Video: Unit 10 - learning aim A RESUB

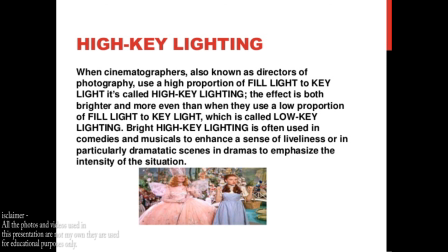Another similarity is that both rom-coms open with there either being a wedding or a wedding has just happened.
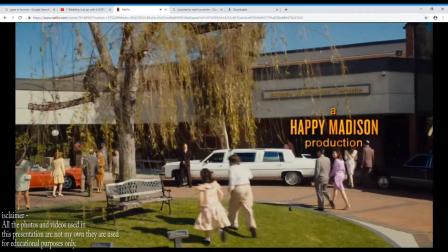This sets the atmosphere for the movie and straight away makes the audience feel joyous because the movie starts off happy.
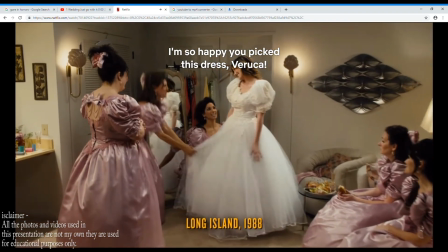This also means that the costumes are the same or similar, as both movies are associated with weddings and most weddings include suits or tuxedos and white dresses.
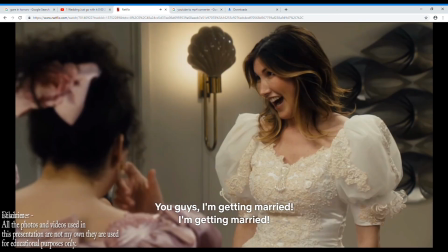In the opening scene to Just Go With It, basic makeup is used on the female actresses and the FX prosthetics is used on the man to make him appear to have a bigger nose.
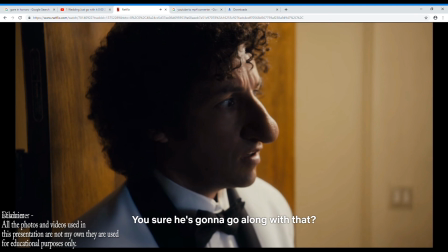This may have been used to make the audience have a more sympathetic approach to him, so when he finds out his fiancée cheated on him before the wedding, it gives off a better audience reaction.
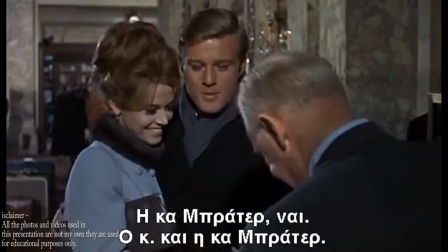Basic makeup is also used on the female actress in Barefoot in the Park, which is another similarity.
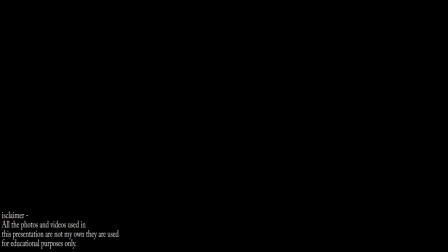Most camera angles and shots are the same in both films too. For example, mid-shots, zoom-outs, long shots and eye-level angles have all been used in the opening scene to both these rom-coms, which makes us change our perspective on the characters or setting, etc.
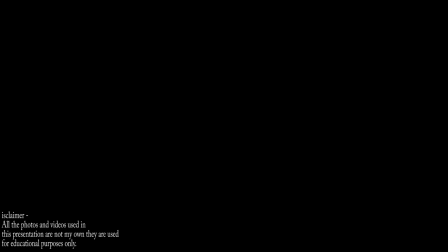Happy music has also been used at some point within the opening scenes of both these movies, as like I previously said, both scenes open with a wedding or are associated with a wedding, which reflects the happiness in music.
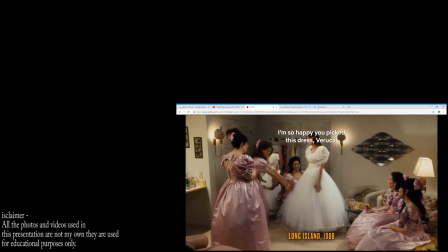A final similarity that has been used in both these romantic comedies is the editing.
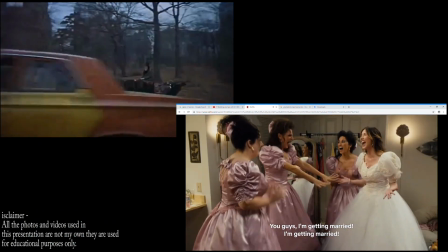Smoothly flowing editing has been used, which could link to the genre of the movies, as rom-coms are stereotypically cheesy and romantic,
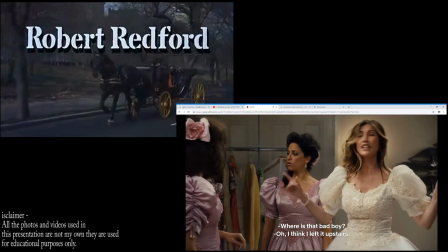and they're also light-hearted and flow easily, which reflects how they are both edited. Next on to the differences.
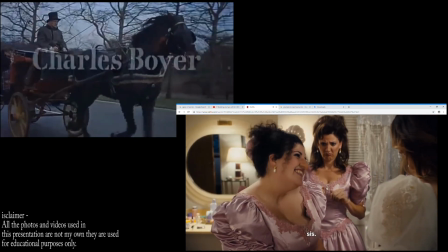There are not many differences between the two films, however there is one or two. To start with, the performances juxtapose a lot.
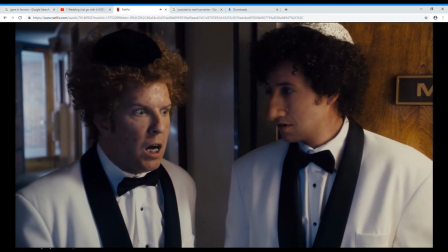For example, in Just Go With It,
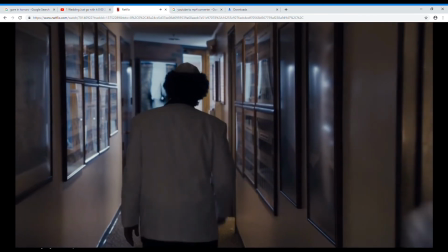we as an audience feel very sympathetic towards the main character at the start of the scene as he finds out he has been cheated on, which makes us feel sorry for him,
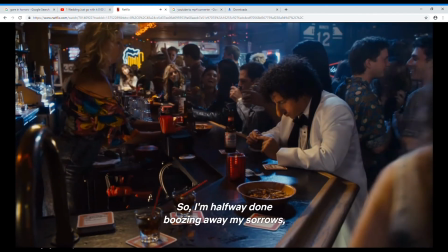and then we see him use his wedding ring as a way to sleep with other women, which we would normally see as inhumane and cruel.
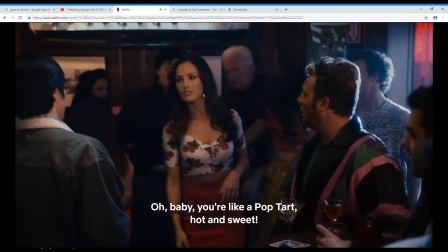However, given his situation and the sympathy we feel towards him, we don't feel that way.
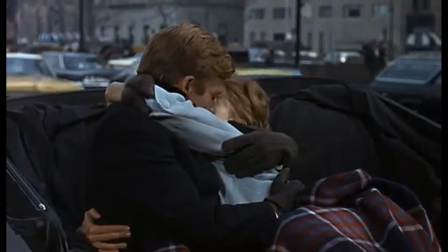Whereas, on the other hand, in Barefoot in the Park, the newly wedded couple can't keep their hands off each other and just want to spend time with one another.
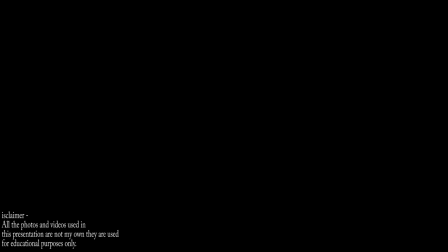A second difference is, although they are both associated with weddings, in Just Go With It, they're also based in a bar, which is where he goes to pick up his women.
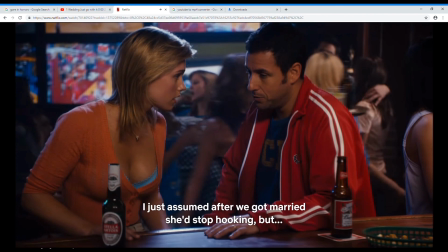A final difference is the music.
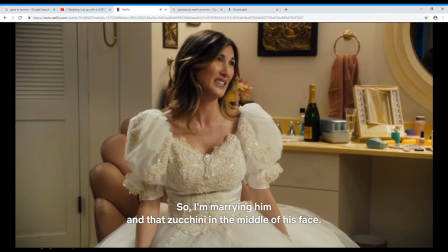Both movies include happy, upbeat music at some point in their opening scenes, but Just Go With It also includes sad music to make the scene appear more dramatic,
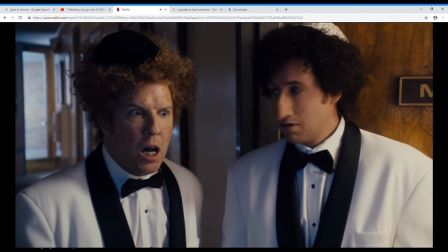and it also uses diegetic music from where they're in the bar,
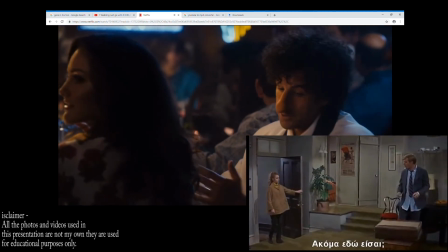and it is playing in the background to add more atmosphere. In the ending scene to both Just Go With It and Barefoot in the Park, there are only two similarities between the movies.
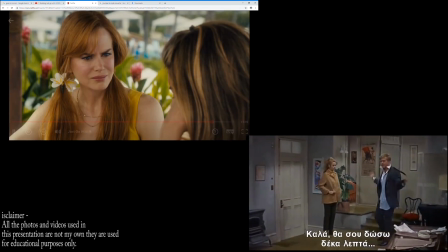Starting with that they both use high-key lighting. This is to show the audience that it is still light-hearted and comedic.
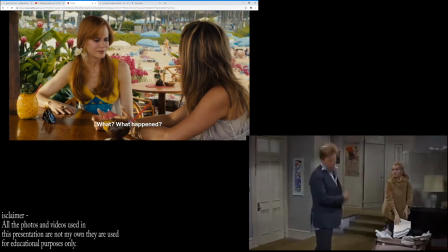The other similarity is that they again both use basic makeup despite the fact in Just Go With It they are at their own wedding.
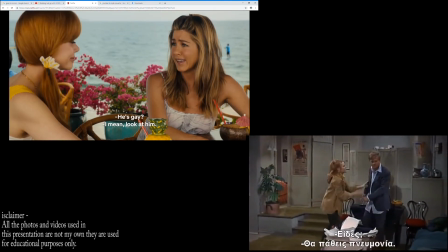Now on to the differences. Firstly, the costumes juxtapose each other.
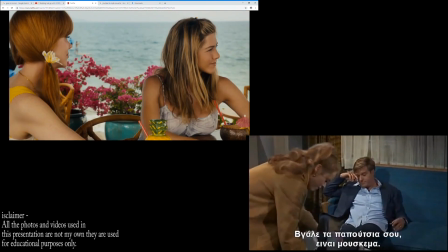This is because in Barefoot in the Park, the actor's suit is dishevelled and ripped due to him being drunk, but the woman seems to be wearing a nice, not very casual dress.
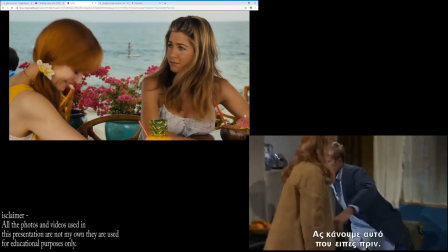In comparison to this, beachwear is worn by the actors in the first half to the ending scene of Just Go With It,
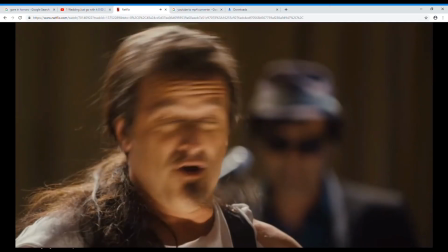but in the second half, suits and dresses are worn as they are at a wedding.
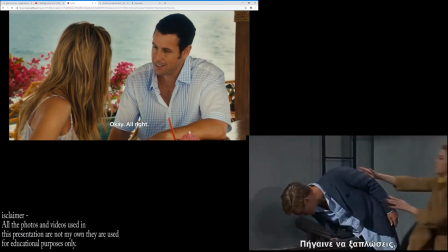This links back to the beginning as the opening scene started with a wedding also. This also means that the performance is very different between the two films,
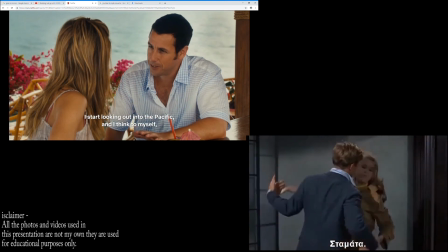as in one of them, he is acting very drunk and like a child, and his wife has to look after him,
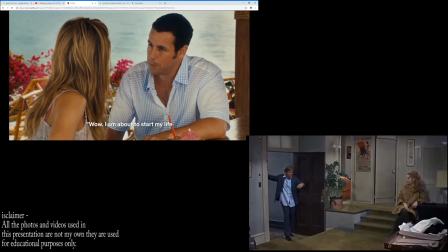whereas the other actors are very happy and in love, which is why they get married. Thirdly is the settings.
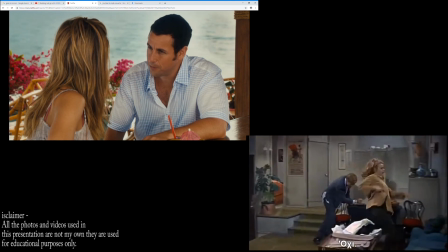One of these rom-coms is set on a romantic beach in Hawaii,
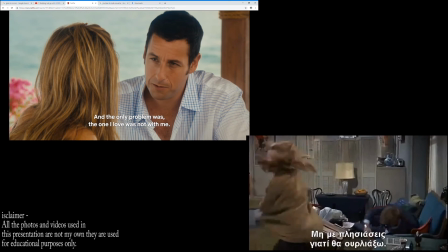then cuts to a wedding temple where they get married, and the other is set in their apartment and on their apartment roof,
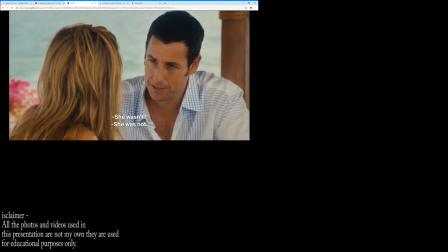which is not romantic. Different shots and angles have also been used.
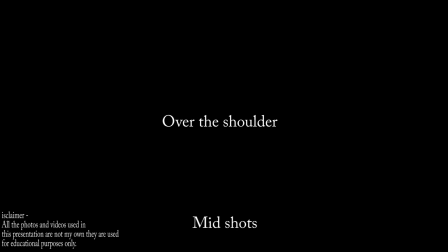For example, in Just Go With It, over-the-shoulder shots, mid-shots and close-ups have all been used to show the expression of both the actors' faces. Shallow focus is also used when they are dancing to make them the main focus on the screen. Barefoot in the Park uses high angles and low angles when he is on the roof to make it appear that he is a lot higher up than he actually is.